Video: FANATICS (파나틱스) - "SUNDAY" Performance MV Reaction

Hey guys, it's Erica. We are going to be checking out Fnatic's Sunday Performance Version. I am so excited for this. We're going to be singing about the choreography. And I'm pretty sure, if I recall from my memory, which is oof, that I really, the choreography was my favorite part of this. So now we're going to see it all. And you know what? Let's not waste any time and let's get it.
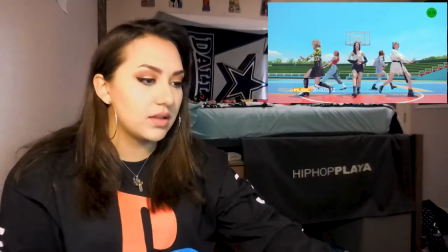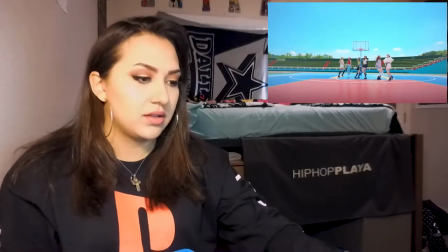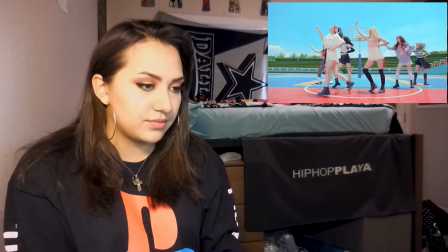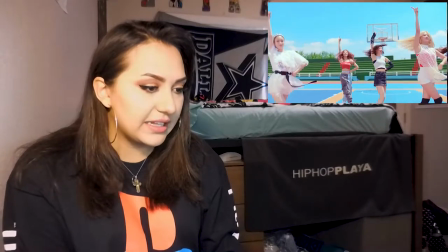(0:38)
They're like killing it, man.
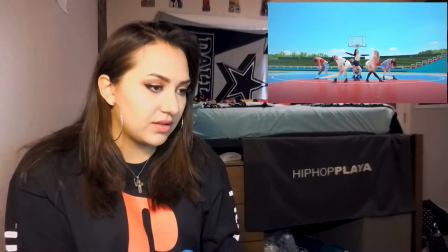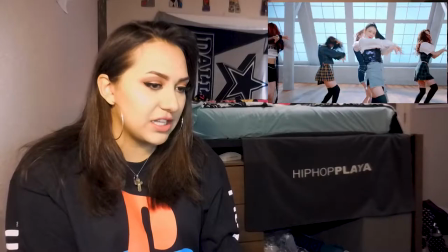(0:46)
Ooh, transition though. Seamless. Hello.
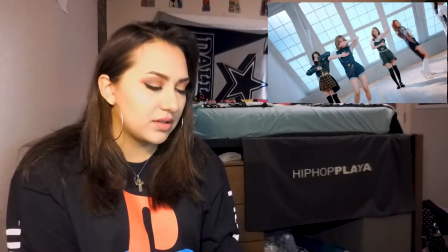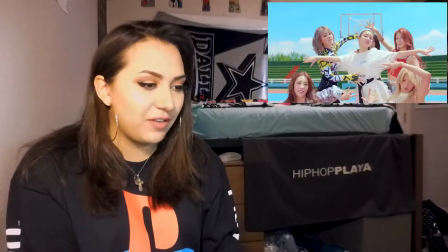(0:55)
Bro, someone had fun with the camera work.
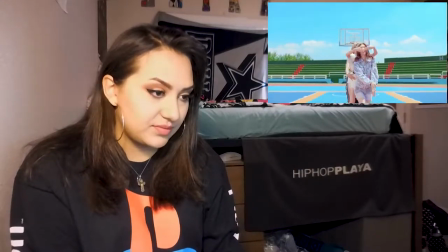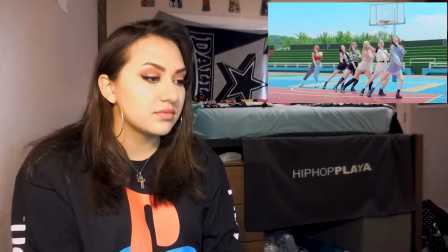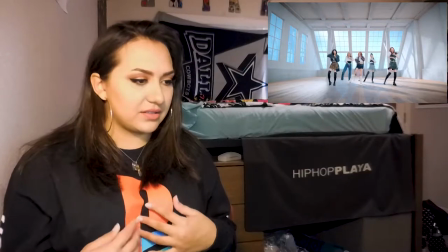(1:12)
That's a cool jacket. With like the, yeah, I like that.
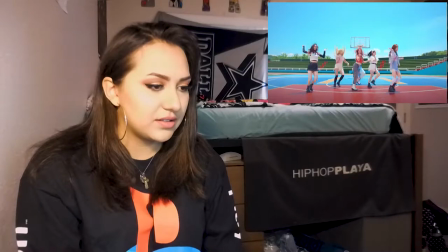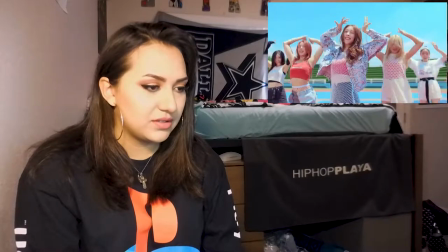(1:24)
Little footwork, hello. This choreography is still my favorite.
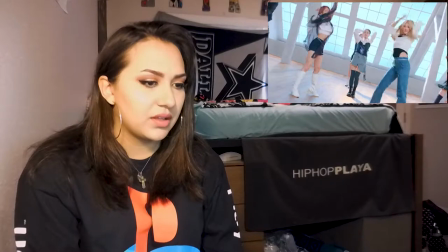(1:28)
I really like it. They perform everything very well.
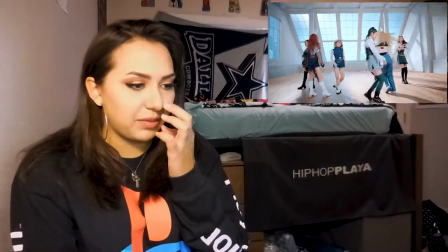(1:35)
Fashion though. We could talk about fashion too, bro.
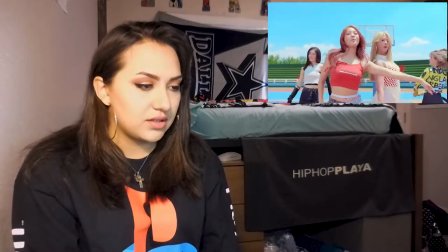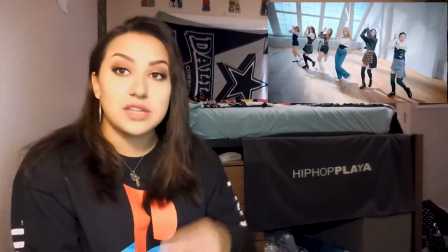(1:47)
There's so much that goes on with this choreography.
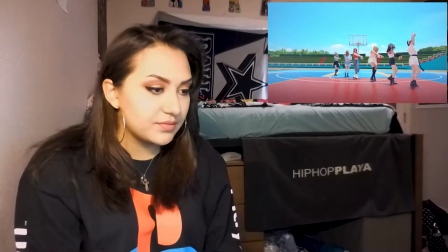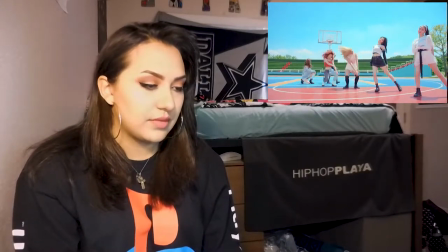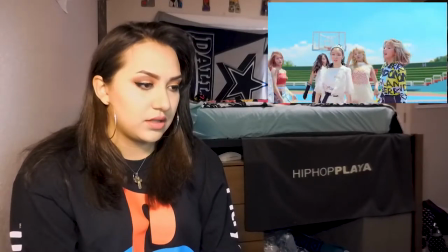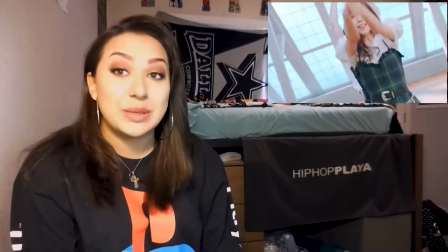(2:04)
I think I like all the camera angles, except for the extreme dutch telpro. What is that?
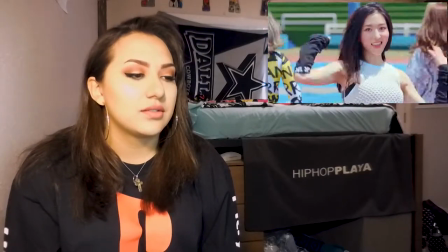(2:14)
Just in terms of just like... Like I think it's because it's like moving so much,
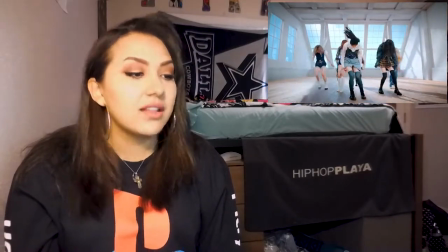(2:25)
it kind of hurts my eyes a little bit when they do it. But it is kind of cool. And I think it is something interesting with the choreography.
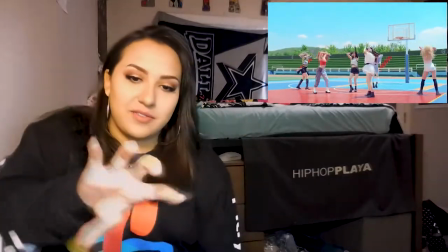(2:34)
Like I feel kind of like, almost nauseous because it feels like your bars swing like back and forth.
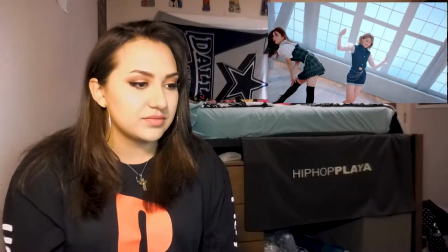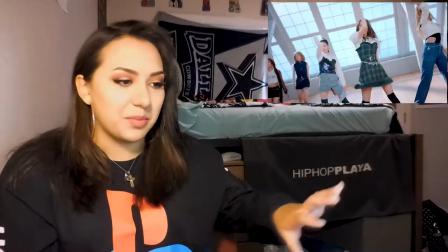(2:47)
Like the semi-guess sort of motion sickness you get on a boat, like you know what I mean, because it's rocking back and forth.
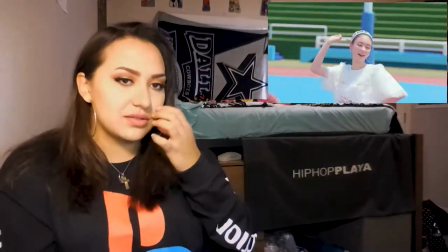(2:52)
That's what that camera movement is doing to me,
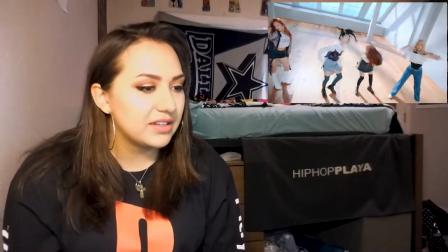(2:58)
so that's the only thing.
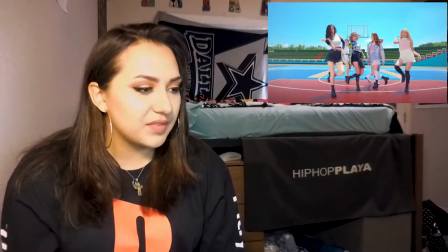(3:04)
especially when it cuts to like other things like just regular white shot
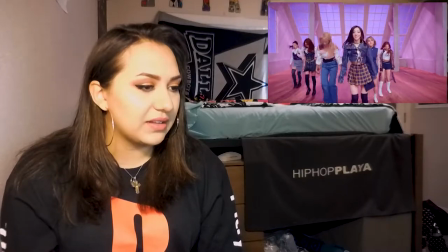(3:16)
oh the pink light's cute hello
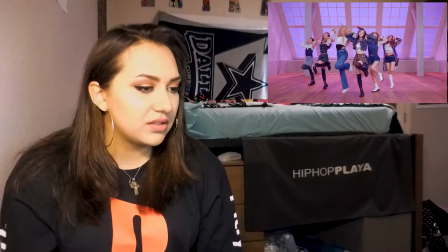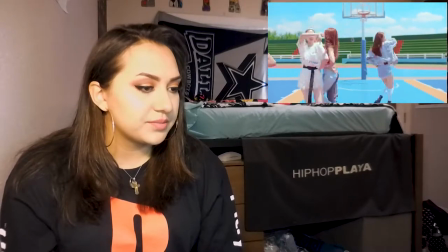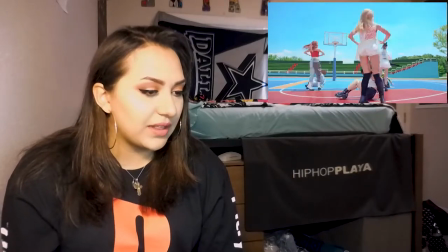(3:33)
ooh oh hello there's like arm work right there floor work hello get it kill em yes